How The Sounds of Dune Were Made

This video is sponsored by NordVPN. Go to nordvpn.com slash t-flight to protect your privacy and security on the internet today. How do you create a sound for something that doesn't exist?
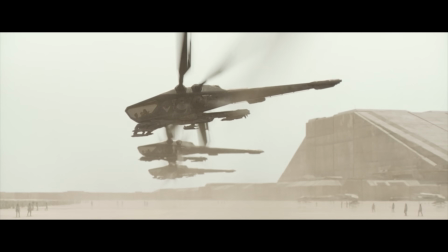[0:16]
We were desperate not to have the audience feel like it sounded like a helicopter. Say you're Oscar-winning sound designer Mark Mangini and you get tasked with designing the sound of the ornithopters,
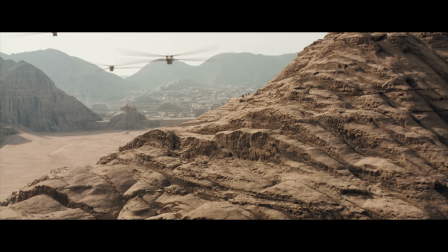[0:30]
these strange flying crafts from the world of Dune. The sound of a real world helicopter seems like the logical starting place.
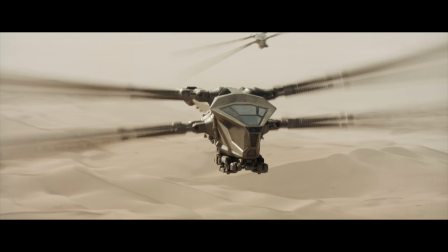[0:40]
Those were the early experiments we played with, but everything that landed on the picture felt like it was a helicopter. So we needed to kind of divorce ourselves from believable or realistic technology and go in another direction. But this job gets even more complicated because... All of them were made, believe it or not, out of traditional organic acoustic sounds. We used very, very little electronic or synthetic sound in this film. Out of 3,500 bespoke sounds that we made, only three or four were made with synthesizers. Part of Denis's pitch to us was that he wanted Dune to sound like a documentary.
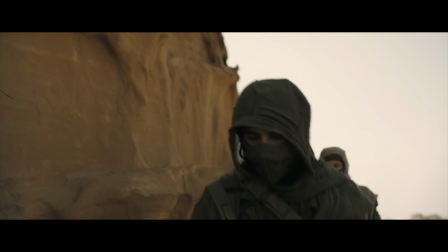[1:20]
As if we had landed on Arrakis with a boom pole and a recorder and everything you
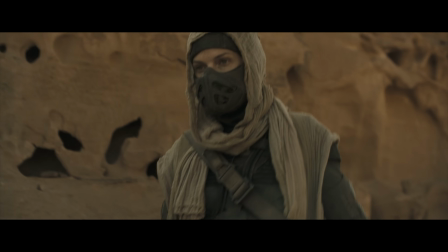[1:25]
heard would sound like or feel like what you'd expect it to sound like.
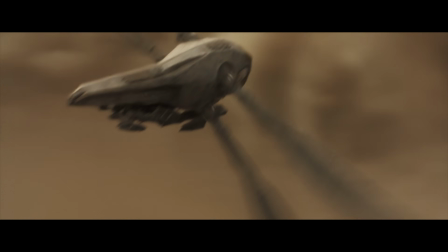[1:33]
So whatever sound you're creating for the ornithopters, you have to use real-world recordings as your starting place. One of the things I find magical about sound design is the often beautifully abstract winding path sound designers might take to get to the end result. How did Pablo Picasso find a way to make a portrait out of squares and circles? Those abstract impressionists found ways to create art with objects that weren't what they were trying to express, but found a way to mold them to do just that. Sound designers, we think in abstract ways, and our brains have been trained over the years to find abstractions of what we want and create associations. This is how our sound designer brains think.
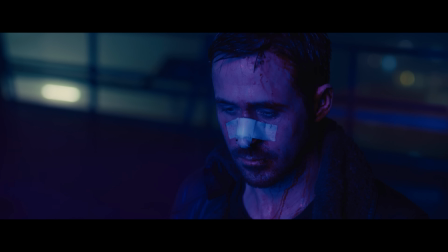[2:21]
Recently, I got the chance to chat with Mark Mangini, who, besides Dune, has worked on Blade Runner 2049, Mad Max Fury Road, and a bunch of other incredible sounding movies. We talked about the art of sound design, recording, and he and his co-sound designer Theo Green's collaboration with director Denis Villeneuve.
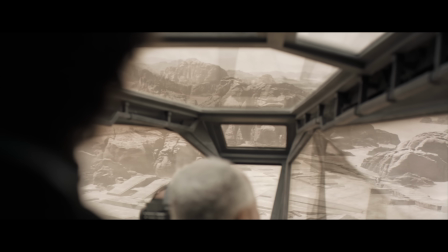[2:38]
I asked him what one of his most satisfying recent creations was, and he told me about what went into making the sound of the ornithopters. Really the operative sounds that we built the ornithopters out of for their, certainly their propulsion system, are cat purrs.
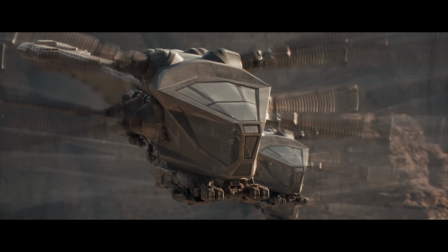[2:54]
But we had this idea that cat purring had that fluttering sound, and we were desperate to create a fluttering because it's wings.
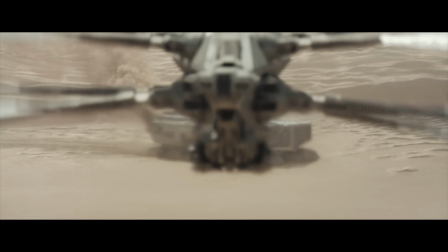[3:02]
It's not a rotor. We also recorded a live beetle and captured its fluttering wings.
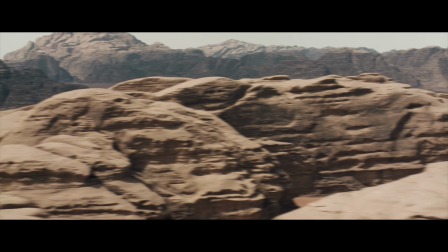[3:09]
And the real meat of the flapping is the sound of a canvas strap of a tent in a 100-mile-an-hour wind. And so it's going, and then it was a process of manipulating that very steady state sound
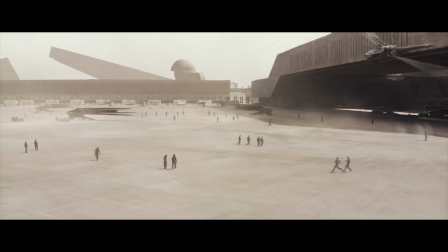[3:25]
so that it could accelerate, decelerate, pass by with Doppler shift,
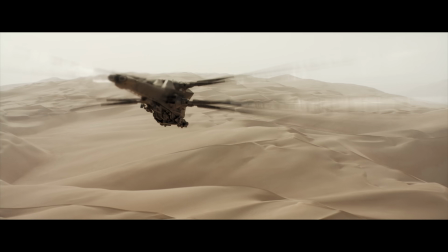[3:34]
and cruise at altitude. So it was taking these actually three very steady state sounds that had very little dynamics in them and building them and shaping them to match the action of the ornithopters. They sound great and it's so immediately believable. Like it just sounds like, oh, that's what they sound like. There's no stretch of the imagination. Oh, you just made a best friend.